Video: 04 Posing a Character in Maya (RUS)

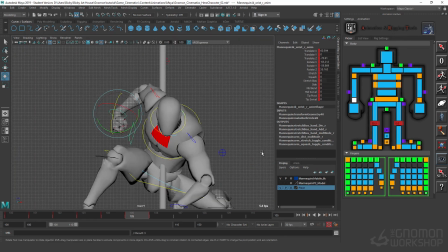[41:11]
See how that looks from the front there. Yeah, see, that's better. That's better. And I'm already getting excited thinking about how I can, you know, maybe, ooh, that's cool. Get some really nice motion moving into that pose.
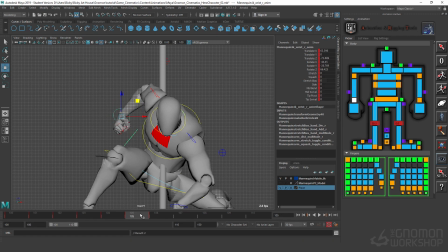[41:29]
Maybe he kind of flails his hand out. And we got this weird pose right here that we actually don't need. So I'm just going to get rid of this. Here we go.
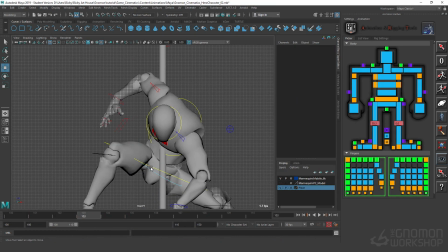When it comes up, let's really make him feel like he bounced up there.
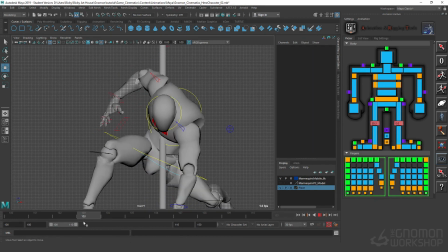[42:03]
Really made that impact. Boom! And the initial impact, we can really push that even more.
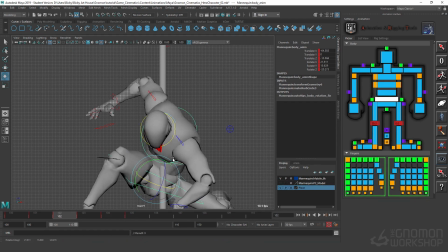[42:11]
Push this down like he really pounded hard to the concrete. Change the head so that it looks like he really is looking at his impact point.
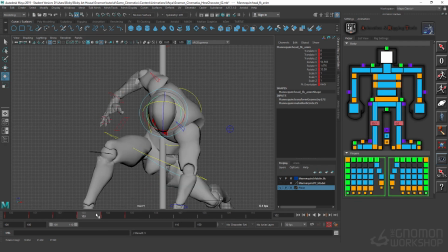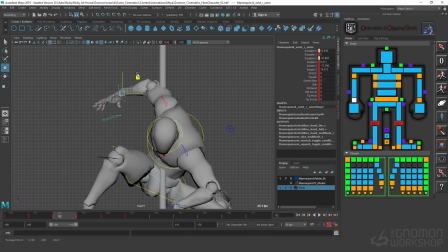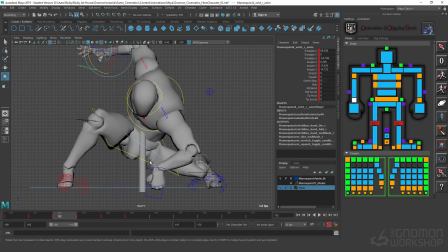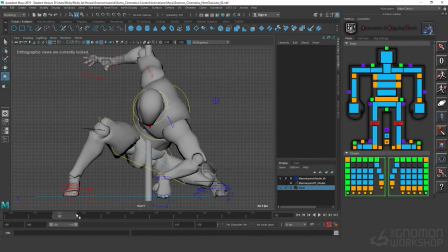[42:49]
There we are. We can even sink this into the ground just a hair to show some impact with this.
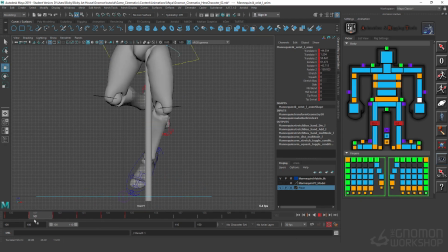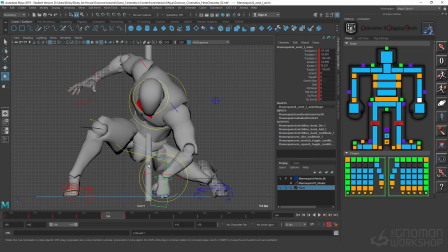Now what am I doing here? Just adding, we want to make it feel as if it rotated, like it's not just made of stone, like it actually rotated off of the knuckle.
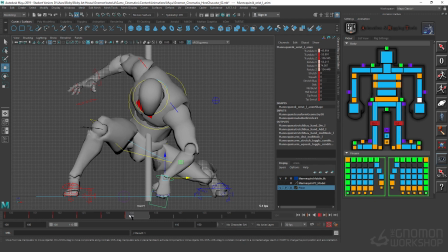[43:26]
And we can move that and copy here. And essentially what I'm looking at is just like right there. I want to make it feel as if it just, there we go, just kind of rocked just a little bit.
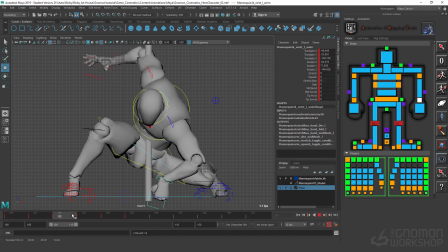[43:42]
And right here we'll back it up. What I'm essentially looking at, there we go. I don't want to make it feel as if it moved from the wrist, because that's what the control right there is doing. The control is moving it from that area. However, these controls are not always where I want to have that action move from.
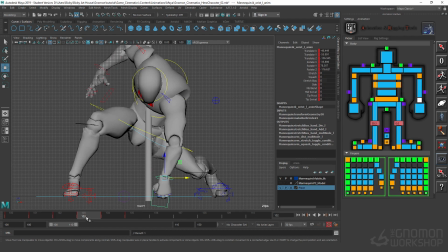[44:01]
Like in this case, I want to make it feel as if it's coming off right off that knuckle right there. So here it feels like it's rotated, it pushed down, and then it just kind of rotated off of this guy right there.
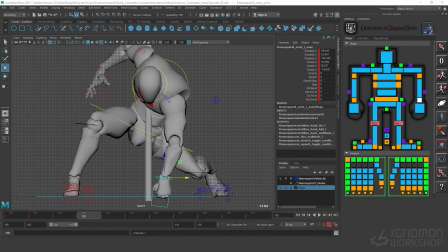Okay, that's feeling pretty good.
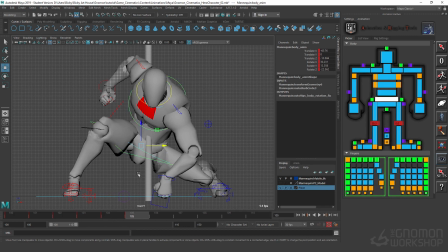[44:31]
And now settling into this pose, when he looks up, I would like to have him do more than just look up. I like to have some sort of settle into this as well, even though the camera's kind of crash zooming in.
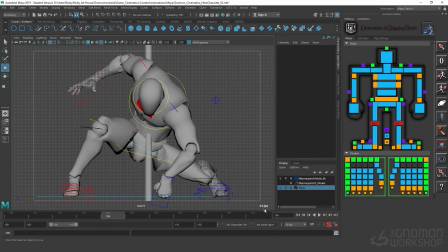[44:47]
Let's take all of our poses here, all of our controls,
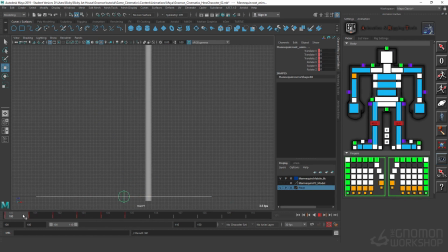[44:51]
make sure there's a S on everything, key on everything. You know, of course, if you play it, whoa, way too fast.
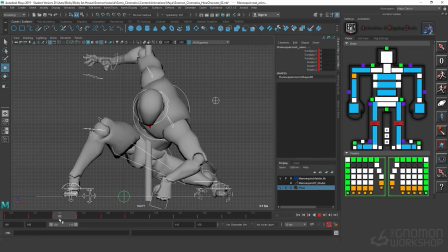[45:00]
But I have my poses, and like I said, I'm going to worry about that
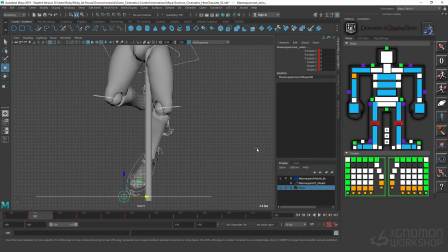[45:09]
once I start getting into some of the actual timing. And you know, actually thinking here,